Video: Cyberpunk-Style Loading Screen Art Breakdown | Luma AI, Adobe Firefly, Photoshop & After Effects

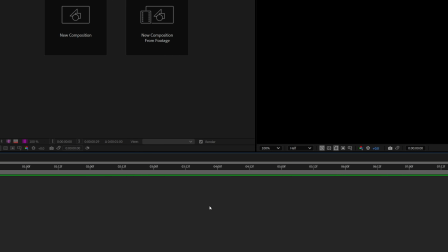All right, in After Effects, we make a composition in a format that makes sense. So for me, that is 4K at 23.976 frames per second. And the first thing I'm doing is some prep work because I'll want to add some fog, but because we're dealing with fake depth, as in there are no volumetrics, it's just flat layers. What I think I'll want to do is add 3, 4, 5 different fog overlays in a way that all stack. But for the layers that are in the background, they'll need to be hidden behind the car and some of the ground in the foreground in a way.
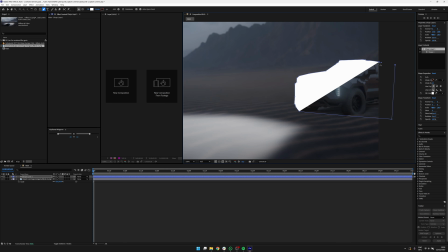And same with the layers that are slightly closer to the front. When it's actually foggy outside, the first couple of meters, usually you don't see any fog.
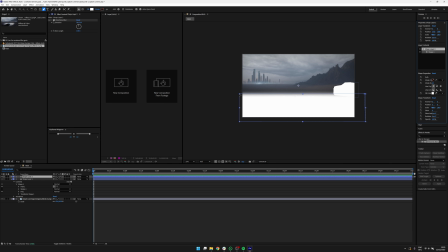The fog sort of sets in slightly further into the frame. So we're going to make some masks that will help us make that happen.
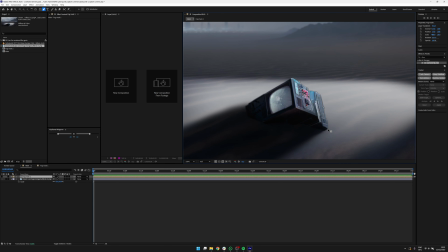And the way I'm making these masks is firstly by drawing a rough outline of the shapes that they definitely need to avoid.
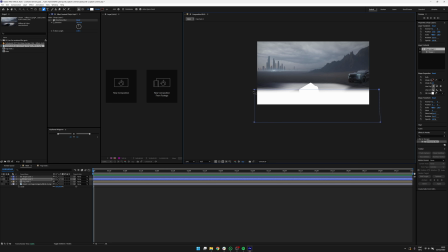And then also add a white solid with a gradient to full transparency that sort of intersects with the shape I've just drawn. And then we'll pre-comp this into one shape so that it functions as a mask, and the fog will only show up in the transparent areas, but we'll get to that later. All right, next is a part I've been really looking forward to because we want to show something on the TV screen. I think it'll be really cool to make some more reference to Cyberpunk 2077.
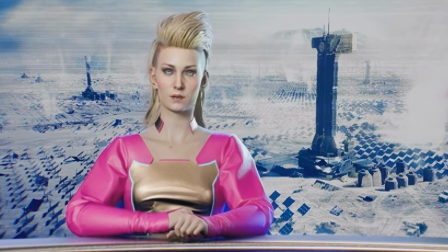So the person we're going to display on this TV is Gillian Jordan, one of Night City's favorite news reporters.
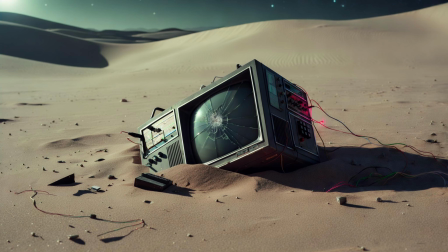All right, I think this TV screen is probably a 3:2 aspect ratio. It's AI generated, so who actually knows?
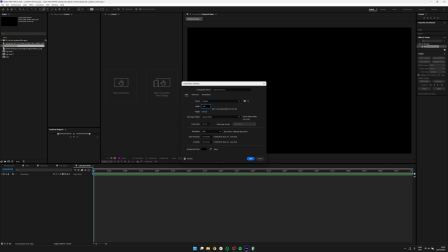But I think that feels about right. So we're making my composition that aspect ratio and taking Gillian Jordan's clip into that composition.
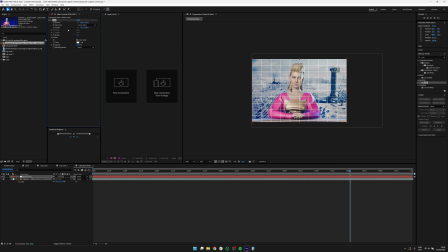Then I'm adding a solid and making a grid on that solid. And I'm using Gillian Jordan's clip in the background as a Luma mask for these sort of CRT lines, if you will.
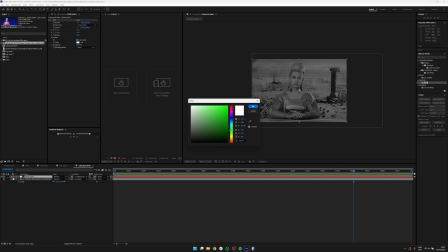Of course, it needs to be a monochrome green because, you know, it'll look sort of alien and techie and prototypey or whatever. Not to mention that green will make for a really cool sort of light beam color to beam off the TV into the fog.
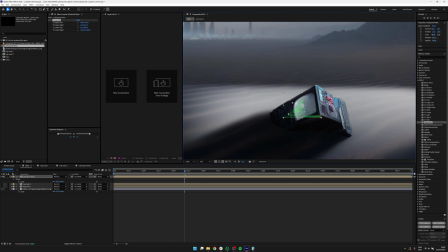So that looks really cool. And now I'm corner pinning it to the TV screen. I'm also coming to realize that I probably shouldn't have made the screen in the Photoshop image this bright. I should have made it darker instead and just have the cracks in the screen stand out as sort of light features.
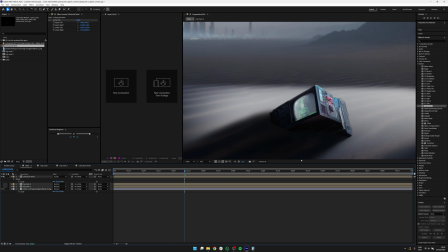Because the screen blending mode that I'm using to project Jillian's face onto this TV works much better if the background is dark.
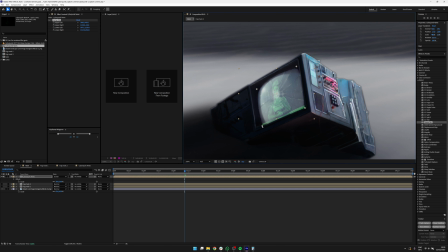That's where it retains more detail. And in the light sections, it lets through what's on top of the screen, in this case, the cracks. So I'll do something about that down the line. I'll take down the exposure of just the screen a bit so that the detail of Jillian's face comes through better. But now for the bit that I think will actually bring this to life really nicely, and that is that I discovered that radial blur is really good for faking light beams.
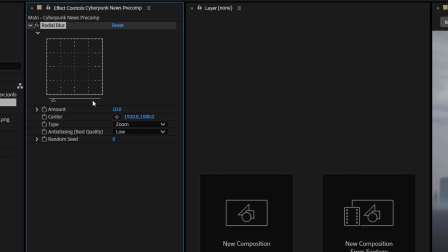So I'm duplicating Jillian's pre-composition and I'm adding the radial blur effect to it in the zoom setting.
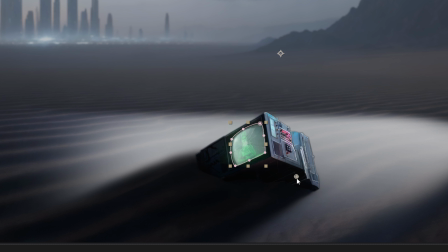And then I'm placing the center somewhere behind the screen so that there's light beams sort of popping out the front.
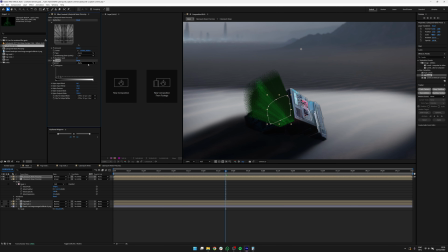Now, as it is, it feels kind of flimsy, so I'm adding the levels effect and set it to alpha. And I'm basically making the transparency fall off of these light beams really sharp so that you can see more of the full length of these light beams. And of course we need it to really shine,
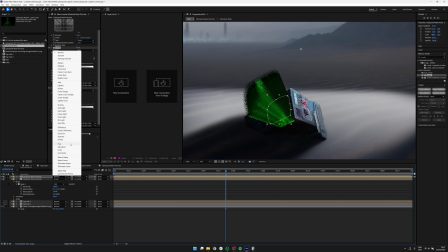so a blend mode like classic color dodge or just regular color dodge works really well to just make it pop as a light source. And then we're doing basically exactly what we just did with the lights of the car.
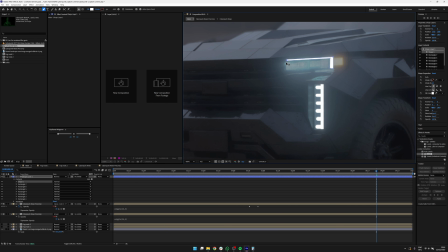First I've drawn some fake shapes to sort of match the light sources on the headlights. I've pre-combed the left headlight and the right headlights separately so that they function as individual sources,
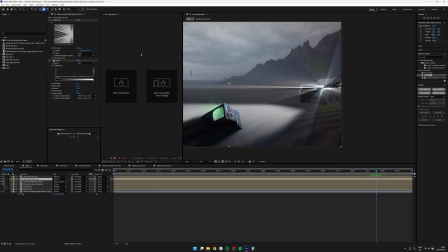because it doesn't make much sense if the light beams for these two separate headlines originate from one single point somewhere centrally in the car.